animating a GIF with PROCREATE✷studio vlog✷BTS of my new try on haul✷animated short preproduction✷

Today I have actually a lot of stuff to do. I'm going to work on my animation project a little more because I've kind of neglected that over the past couple of weeks, which is really not good, but I was just really not feeling it. But I did actually really power through this weekend and finished all pre-production. So I finished the storyboard, I finished the floor plans, I made several lists that are going to help me keep an overview throughout the project, and I am ready to start now, I guess, with the whole drawing process. Today I have to do all of the backgrounds. I have a general idea how they're going to look like, so I'm just going to sketch them out today so I can color them in tomorrow hopefully. And also my mom's birthday is coming up and I wanted to do a little animation project for her too. It's not going to be a long thing, I think it's going to be like a 5-second loop or something, and her favorite animals are red pandas, so I thought I would do a little happy birthday animation with a red panda. I have two ideas that I might go through with. I think I'm just going to sketch them out both and see which one I like better.
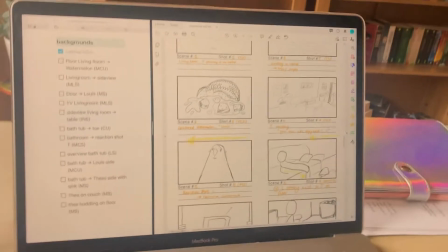(1:38)
This is my setup at the moment.
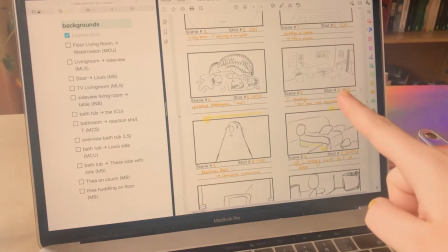(1:40)
I have my little list with all of the backgrounds that I need to paint here, and then over here I have my storyboard so I can see which part of the room I really need for the shot,
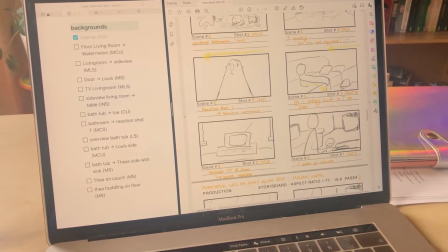(1:49)
and I don't have to rethink everything that I already thought of. And for example, as you can see here,
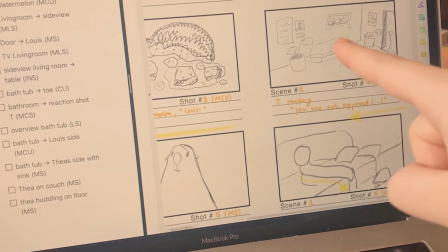(1:54)
I have this room and I'm going to paint it big enough so I can reuse it for the other two shots, because this is going to be a pan.
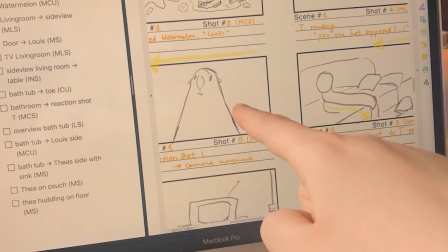(2:01)
So we have the closer shot of the seal here and we have this like little camera pan over to this shot.
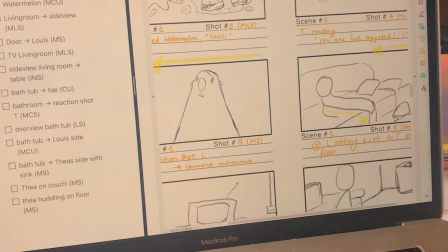(2:07)
It's a little confusing because it's the other way around on the storyboard, but basically the pan is going in this direction,
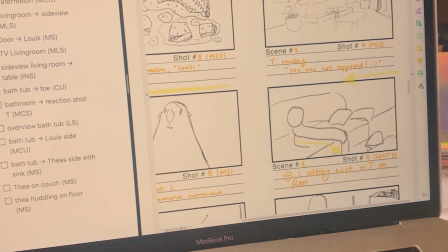(2:13)
so I can just reuse basically everything I painted here because I already have the whole setting.
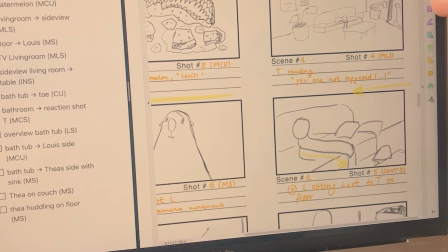(2:19)
So I can just zoom in and have this little like camera pan effect in After Effects and just let the camera slide over. So that's gonna be hopefully a little bit more interesting than just cutting from one character to the other.
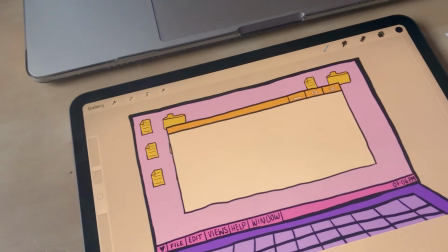(2:31)
And then down here I have my iPad where I'm going to draw all of the backgrounds.
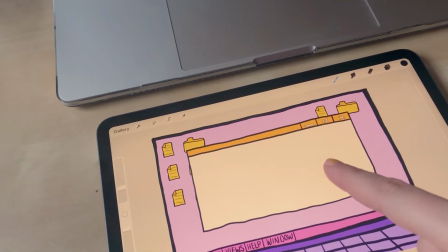(2:35)
This is not really like a background, but there are going to be several articles where the protagonist is going to scroll through.
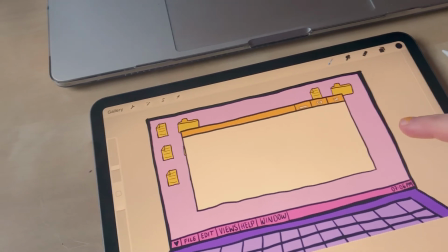(2:42)
So this is kind of like the background for that, and then obviously in the background of the laptop there's going to be the real background for the setting.
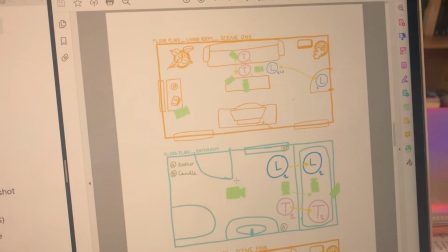(2:51)
I also prepared these little floor plans and it basically just shows you which object is where.
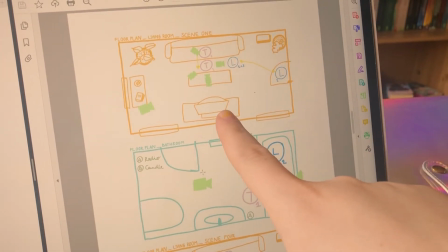(2:57)
So we have the couch here and the door here and the TV here, and those are like the main three things that I need for the animation.
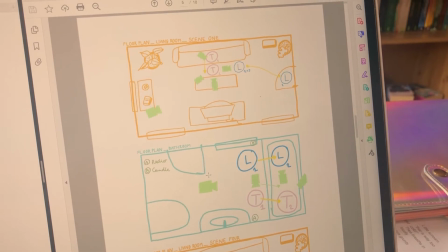(3:03)
But I also drew some plants here and a little shelf over there just so the room feels really lived in and that I know what I have to paint in which shot basically.
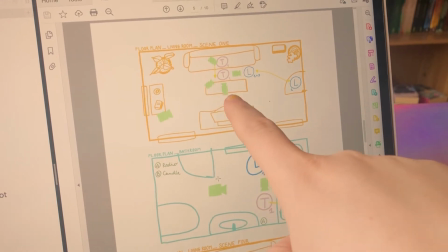(3:11)
And then I also put the cameras in here, it's like little green things,
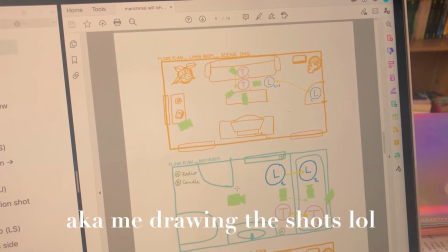(3:14)
so I basically know in which direction the cameras are going to film and if I covered everything that I need for the film basically.
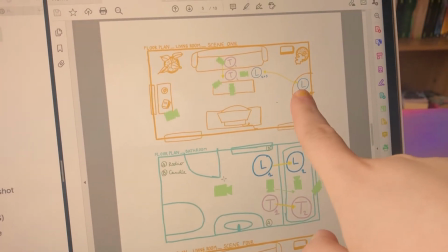(3:23)
And I also put the characters in here, so we have Tia and Louis, and I think that's just going to help me while working on the piece.